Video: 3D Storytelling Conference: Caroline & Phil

Now, there were shots in the clip reel, like the sharks, way out there. Skater Boy coming up, way out there. Let's go and have a look at some of those shots and see what sort of parallaxes are involved. These are just anaglyph 3D, so you won't use your glasses. And then within 3 or 4 minutes, we're going to be skipping on to happily to meerkats.
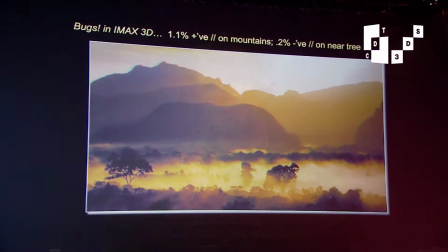I just wanted to set up how I discussed doing this 3D project, the Meerkat project, with Caro before we set off on the adventure.
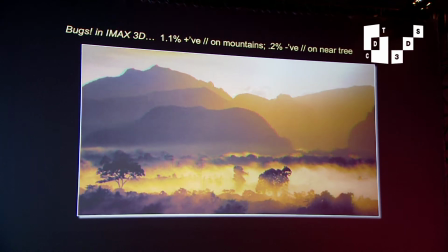So this is a frame from IMAX. This distance here, that's about 1%. Can you take as much light off the screen as possible, please? Lighting person, kindly.
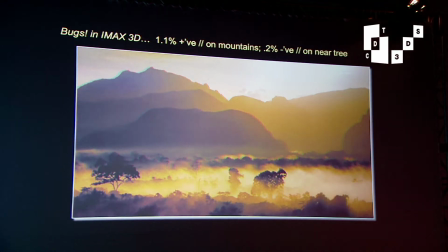You like take this big spot out on me or wherever it's flooding? Great.
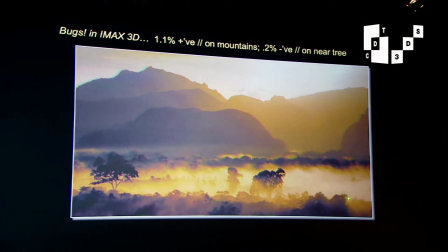Thanks very much. So here you can see there's just a tiny bit of negative in the foreground,
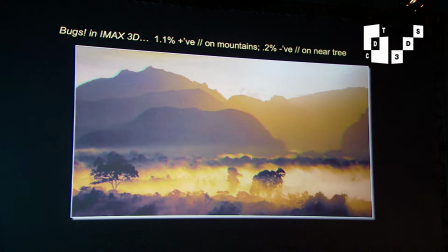and really there shouldn't be any negative parallax in this, because why on earth would that tree, which is so obviously hundreds and hundreds of feet away, why should that be in a theatre? It's had to get through this very small hole. So really I should probably redo this anaglyph and stick the whole lot behind the screen, and then you'd have a
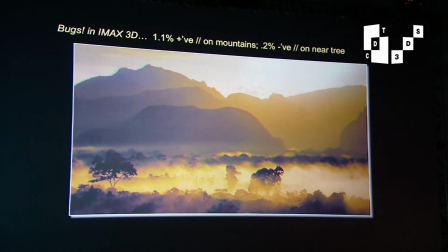1.3% background parallax, very nice and comfy background parallax in this shot from an IMAX movie. This is what's called a hyperstereo shot. So the cameras were actually 5 foot apart when we did this shot.
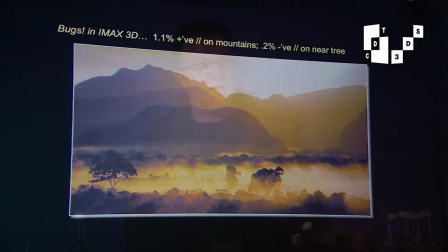If you had them significantly closer, the normal interactuals that people use for filming, a couple of inches, it would just look completely flat. But as you see here, this is the closest object with virtually no parallax on it, so it's around the screen plane.
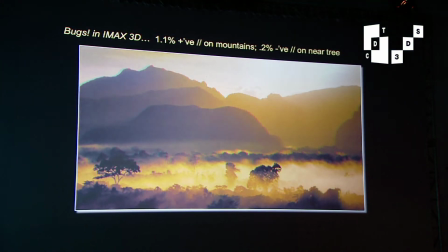And that's the furthest object with about 1% of parallax. So there's 1% depth budget in this shot, giving you this gorgeous sort of 3D feeling all the way into the screen. And that's been achieved by pulling the cameras apart further than you would ordinarily take them. It does have the effect of miniaturizing, of making things feel small, because of course it's as though you're a giant looking at it, and then when we're now seeing through the eyes of a giant, it means that therefore what we're looking at must be quite small. But because we don't really ever know how big trees are and how big mountains are, you can sort of hide it and get away with it.
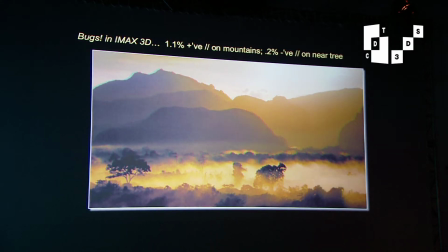And hopefully you'll agree that that shot feels sort of magical rather than miniaturized.
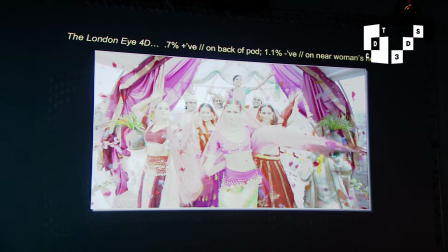This shot from the sort of Bollywood scene in the London Eye, again, a nice cozy, slightly even more cautious than 1%,
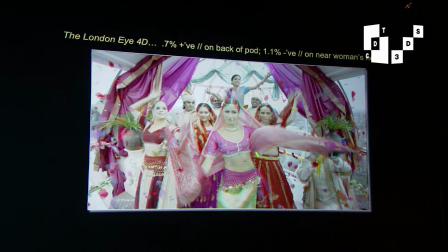giving an accurate 2.5 inches background parallax for the screen it was designed for.
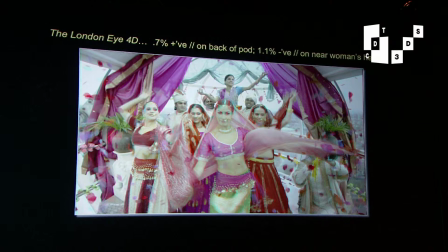But we've got a just over 1% negative on the lead dancer there.
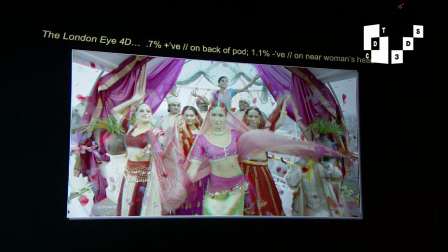I defy anybody to say when they were watching that shot that it felt like this dancer was literally sitting in your lap.
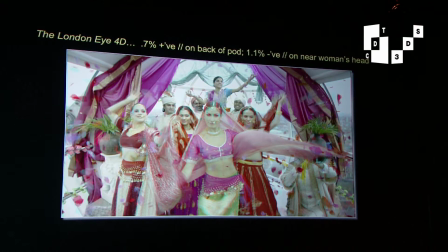Obviously there were petals coming down because it was made for an attraction and there's that expectation of big 3D.
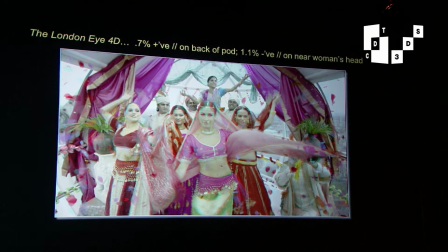But in terms of the dancers, I hope that what you were beginning to feel,
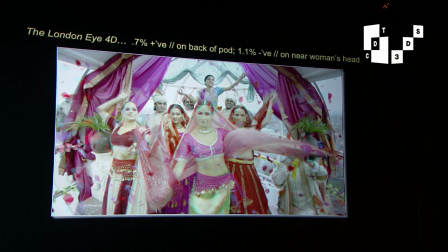which is what Julian as intention was to have some sort of relationship with these dancers. We didn't want them other, inside, over there, through the window. We wanted presence. Feeling, some sort of intimacy with those dancers. And the way you get that, and the way you play with that as a story point, is by bringing things just a little bit off screen. Don't be frightened to bring things into negative space. Then, of course, once you then want to go further to that, this probably did start to feel like a little bit of a reach out and touch moment.
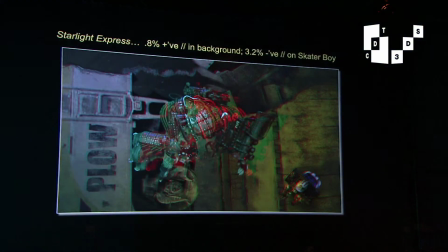Well, that's because we got a 3.2% negative parallax on it, which you can absolutely pepper throughout your film.
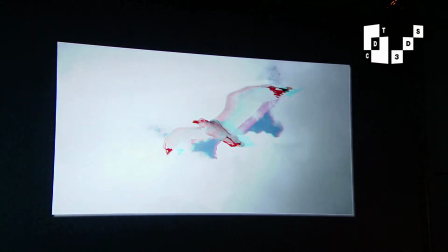And particularly, say, this shot, again, I mean, did this feel like the sort of shot you might have wanted to see in Flying Monsters?
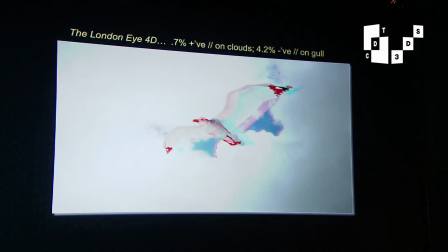Might you wanted to have seen a pterosaur this close? I would. I mean, I'm not dissing it at all, but that was a very cautious 3D project with vast majority of the 3D behind the screen. I would have loved to have seen a pterosaur with 4.2% negative parallax and hovering in front of me. That's what I'd like to have seen. You now can take it in extremis, and the extremis in this one, but this is a classic theme park shot, which is all part of 3D storytelling.